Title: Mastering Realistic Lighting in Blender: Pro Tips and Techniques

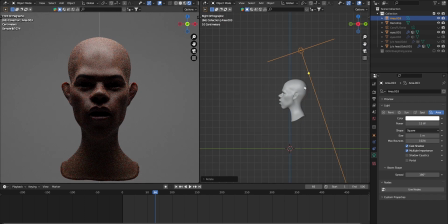(12:34)
Let's do 15. Yeah, let's do 20.
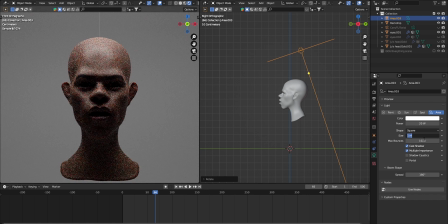(12:40)
And then we're gonna change the size to 1.2.
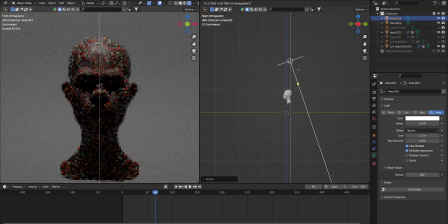(12:47)
Let's pull this up. That way it's not, you know what I'm saying? We can bring it up just a little bit like this.
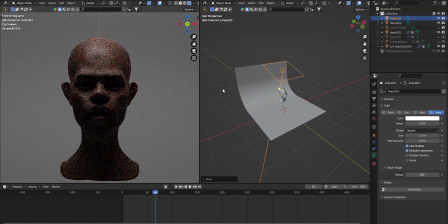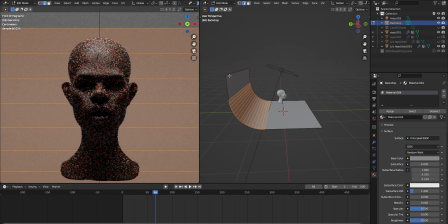(13:04)
Let's move this part back.
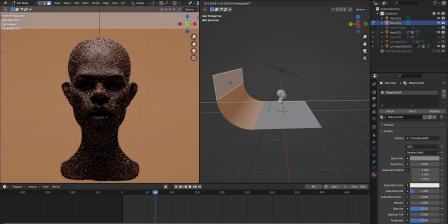(13:10)
Cause you wanna have some depth of field. Boom.
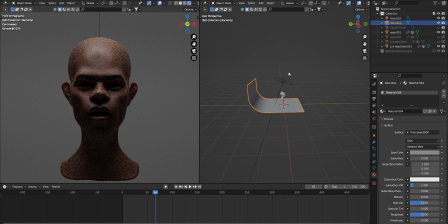(13:16)
Alright. So we got our first light, man.
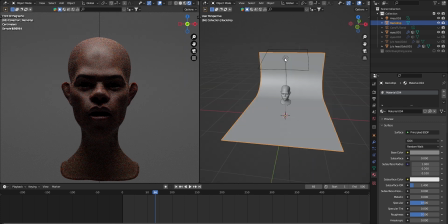(13:21)
First light down. Now let's go ahead.
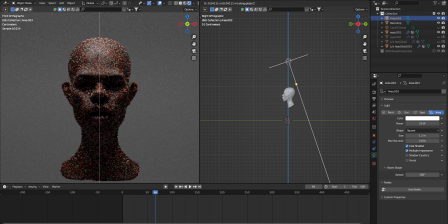Let's move it down just a little bit. All right, let's go ahead and add our second light.
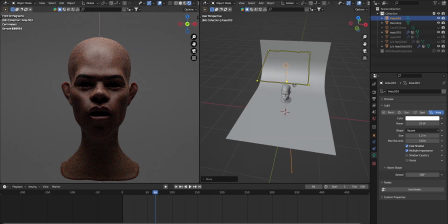(13:34)
So we are going to duplicate this one, hit Shift D.
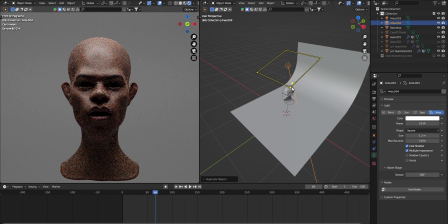(13:41)
And now we're going to reset the rotation, hit Alt plus R.
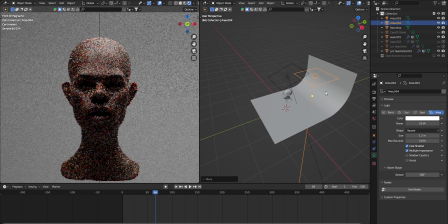(13:49)
And now we're going to move this light back here. We're going to rotate this.
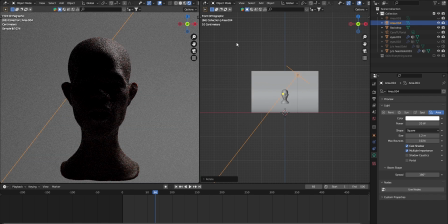(13:59)
Let's turn this first light off. That way we can just focus on one light. So like I said, the key is to light around the subject. So you see how this right here, this light right here is affecting the side of my face.
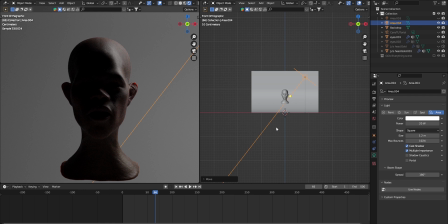(14:15)
Don't pay attention to this. Pay attention to how the light moves around my head.
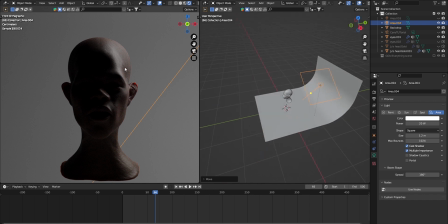(14:22)
So check this. Whenever, and just pay attention to this, how the light moves.
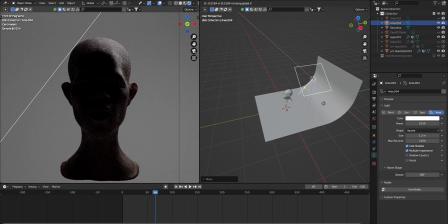(14:26)
I'm gonna move it to the left. You see, you can actually like direct the light on how you want it.
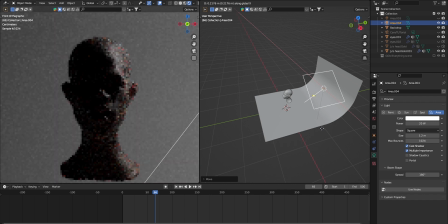(14:35)
So say if I want to style my light like this, say if I want just this side of the face to be lit,
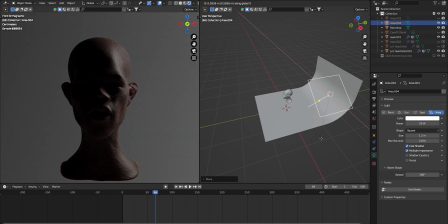(14:43)
I can just do it like that. And also another key to like have dramatic lighting too is about shadows.
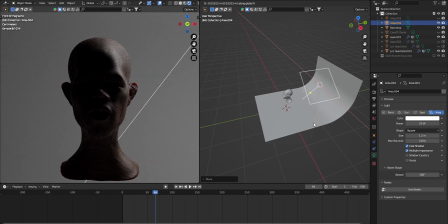(14:51)
So you gotta like
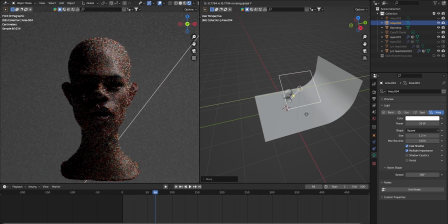(14:53)
have like shadows in your like you can have shadows in your damn, what the hell am I trying to say? You can have shadows in your render, like on your subject, to make it more dramatic, I guess.
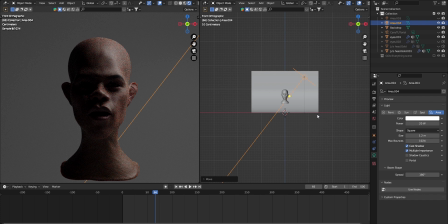(15:10)
Wait, yeah, for sure. All right, so yeah, let's go ahead. Let's move this light back some more, man. I low-key want to do like an edge, like make this pop from the background. So this is how you make it pop. Gonna rotate it this way.
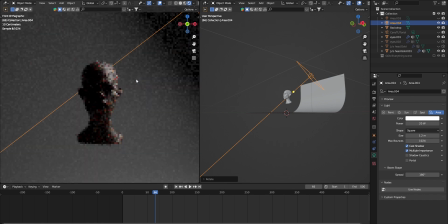(15:37)
You know what I'm saying? We're gonna dial that down back to 1. That way this edge can pop.
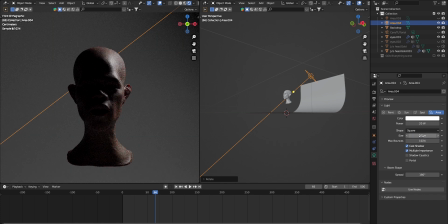(15:47)
Let's do 0.5. Make it, you know what I'm saying? Cause I want that to pop from the background. Or nah, let's leave that 1. I don't want it too harsh. All right, boom.
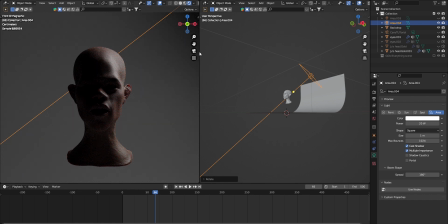(16:04)
Now we unhide the other light. Let's see what we got.
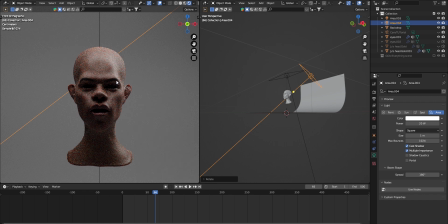(16:09)
You know what I'm saying? Now it's starting to look like something. Because if you take this light away,
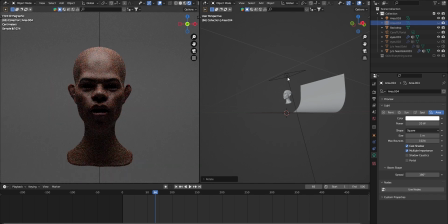(16:19)
you just got our main key light, and it looks boring. Now when you add this light back,
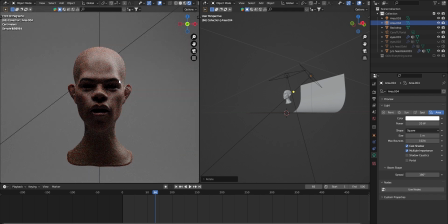(16:28)
now it's like it make it more 3-dimensional, I would say. All right. So I really want to make it pop a little more from the background.